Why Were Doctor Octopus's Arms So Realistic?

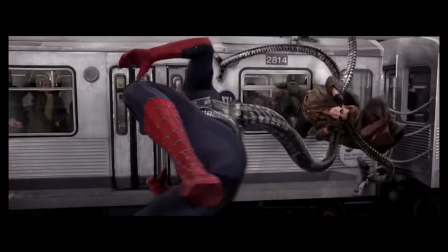Because, I mean, there's a giant eight-armed crazed scientist stomping around the city,
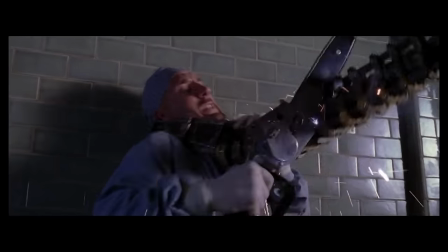slaughtering people, and Spider-Man's best plan is to go and punch him?
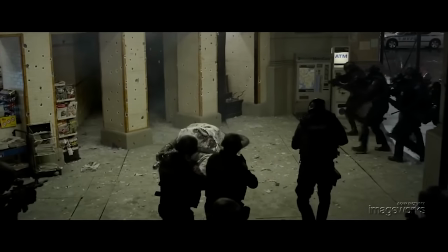No, let us SWAT team or the National Guard deal with him, is what some people might say.
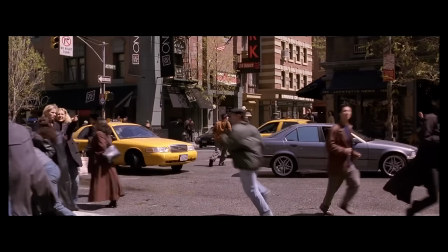And so this, combined with the intense level of fear that we know all the citizens are feeling,
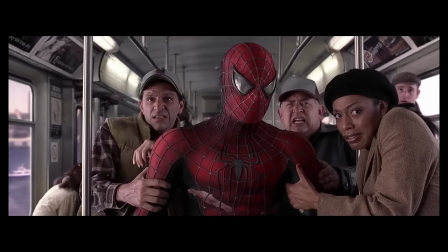comes together so well when Joey Diaz and the rest of the citizens on the train finally stand up to Otto as well.
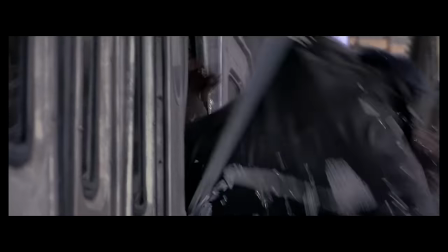Because now we know just how much fear they're putting to the side to protect Spider-Man from him.
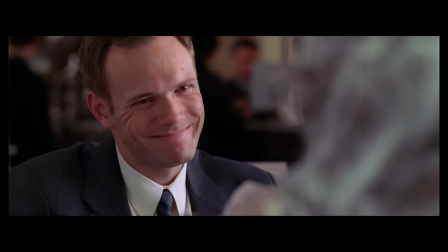And it just makes it such a rewarding moment for a lot of Peter Parker's character arc up until this
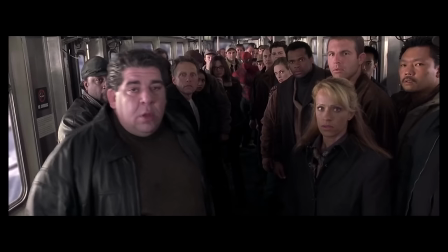point. because now we finally get to see just how much his efforts are valued by the people of New York,
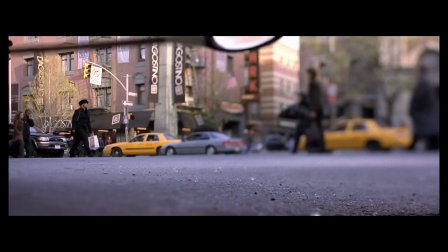despite what the news might make you think, and it really shows that his choice to give up what he wants and keep being Spider-Man is the correct one.
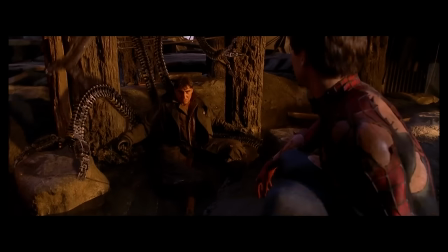And this all ties up really well when, in the end, Otto has to make the exact same choice.
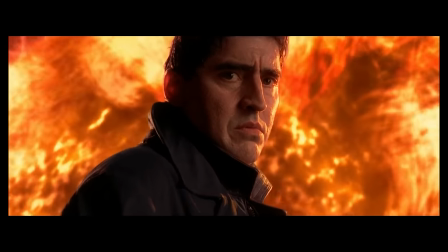Sometimes, to do what's right, we have to be steady and give up the thing we want the most.
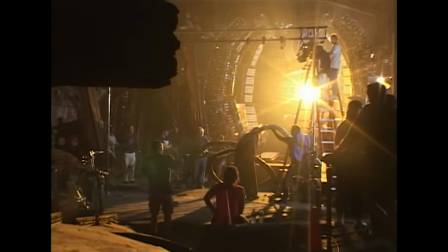And so, with all of this in mind, I really encourage you to,
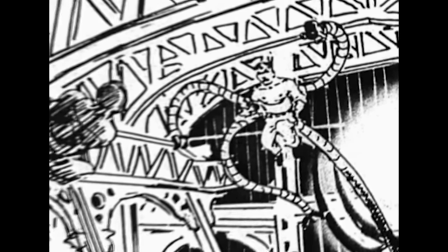next time you sit down and watch Spider-Man 2, to start looking at just how well the different jigsaw pieces of this film come together,
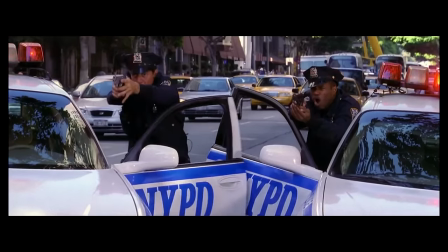from the ways it's edited to obscure the CGI, to how the film consistently uses tension and presentation to keep you as immersed and wrapped up in it as possible.
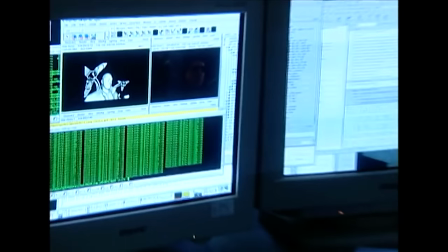Because when you bundle all of these different techniques up with the fact that hundreds of very talented visual effects artists worked on this film for hundreds of
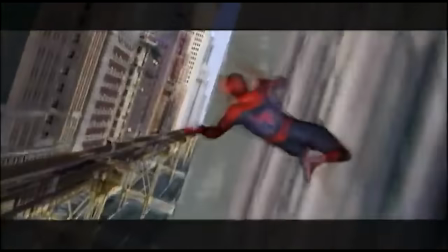hours and used the most cutting-edge CGI tools they possibly could to refine all of this animation and subtle movements down perfectly,
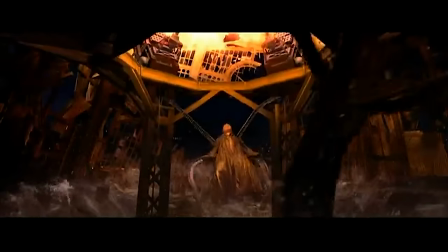then it's no wonder that this film came out looking fantastic.
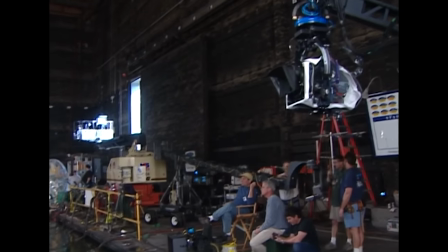And it's nice to know that Spider-Man 2 has gone down so well, because if you look at the efforts of everyone involved, then it really, really deserves it.
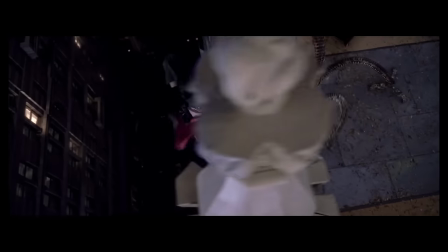And so I suppose the major running theme throughout all of Spider-Man 2's visuals is that thanks to the effort of everyone involved,
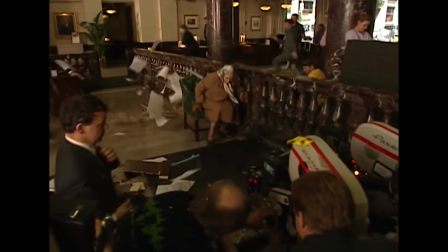there was just so much less CGI on screen than most films would ever usually have. And when it was used, it was just used fantastically.
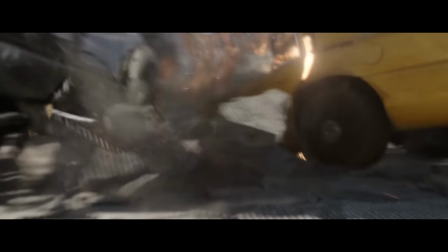And so, considering all of that, Let's go almost 20 years into the future from Spider-Man 2 and check out Doc Ock's
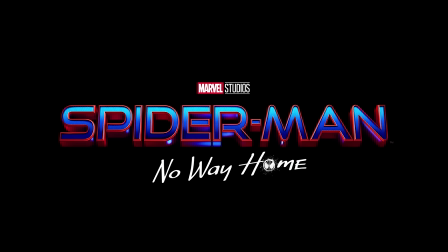return in 2021's Spider-Man No Way Home and see whether they kept this perfect blend.
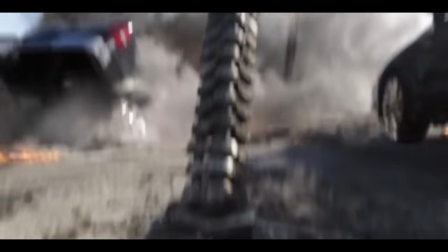So, did they? Well, if you haven't already guessed, they didn't. There was no more puppets. This time around, the arms were fully CGI.
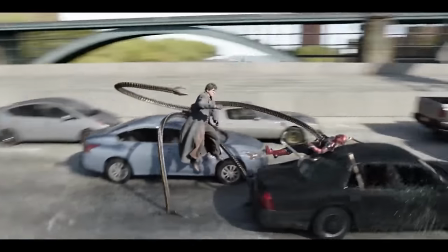But to be fair, I'm actually kind of okay with this because CGI in general has gotten a lot more dependable than it was back in 2004.
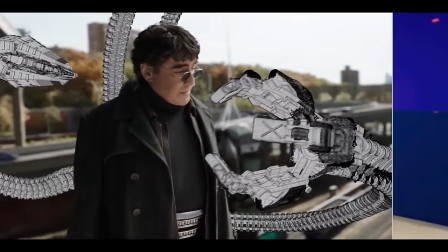But more importantly, Alfred Merlina is just a lot older now. And I doubt he wants to have 60 pounds of giant prop arms strapped to his back.
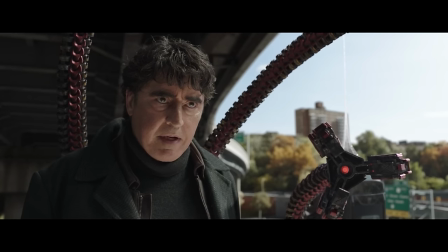But where this film did go a little bit too far, in my opinion, was using CGI for everything else in this sequence.
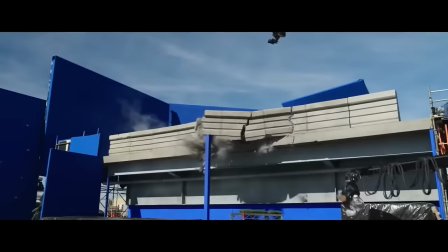Because yeah, they did actually do a lot of stuff in this scene practically.
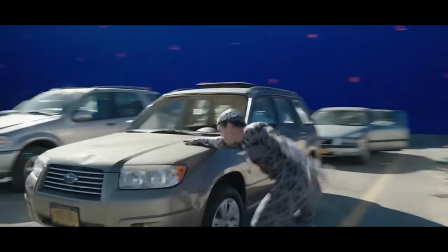They blew things up, they crushed cars, the new Spider-Man Tom Holland did some cool stunt work, and then they replaced most of that with CGI anyway.
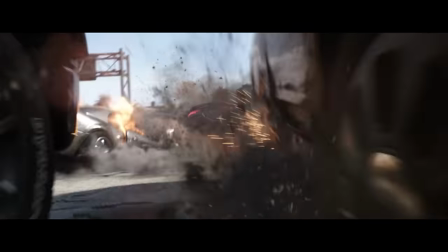And because of this, at times, you can just tell that what you're looking at is a little bit of a cartoon.
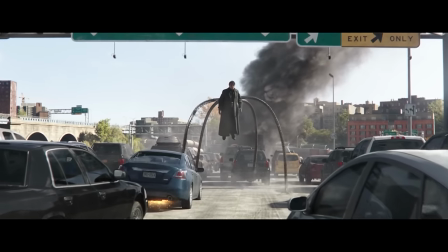And that really isn't helped by the fact that Raimi's amazing direction isn't there, and that the film isn't nearly playing your emotions anywhere near as much as Spider-Man 2 did.
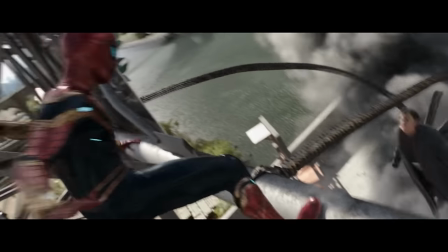And so once you just start to notice that a lot of this is CGI, it does really start to detract from the scene, because you don't get that same sense of danger that you did with Spider-Man 2.
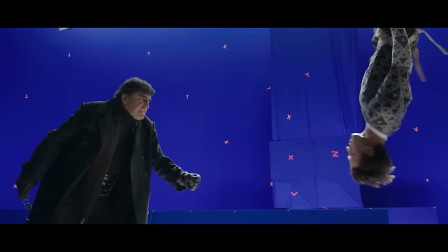But now, I don't actually want to go too hard on the CGI of this scene, because I think COVID played a big factor in a few of their choices for it. and at the same time a lot of
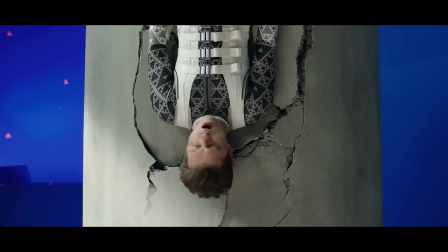it is actually genuinely bloody fantastic with stuff like the background being fully cgi and
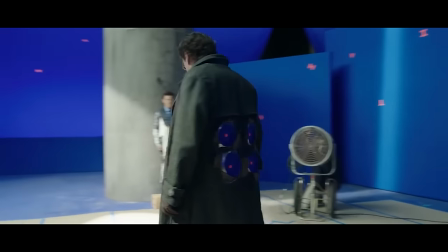completely invisible or stuff like the cgi double for alfred melina now
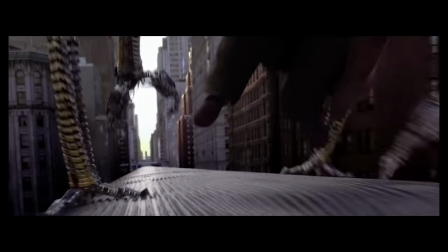basically being flawless and an obvious improvement over spider-man 2s
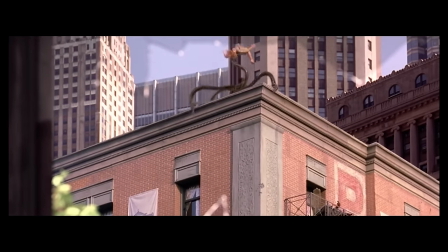which i think was actually the biggest standout difference that i found in my
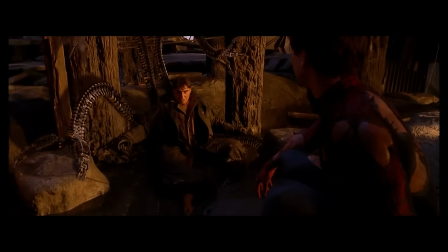research of both of these films and it kind of summed up the last 20 years of cgi
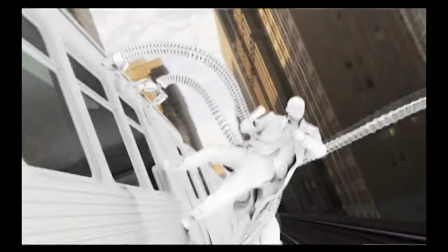growth for me because for For Spider-Man 2, the creation of the CGI Digital Double Doc Ock was clearly a very big deal,
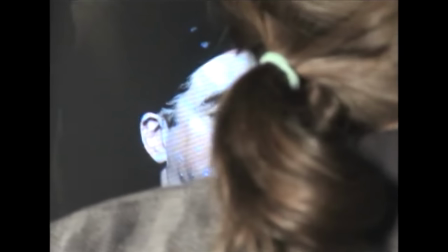as there were pages and pages of interviews about how exactly they did it, the struggles they ran into, how they overcame them.
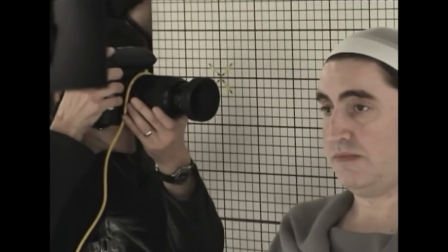It just seemed to be both a massive challenge and a massive achievement for everyone involved.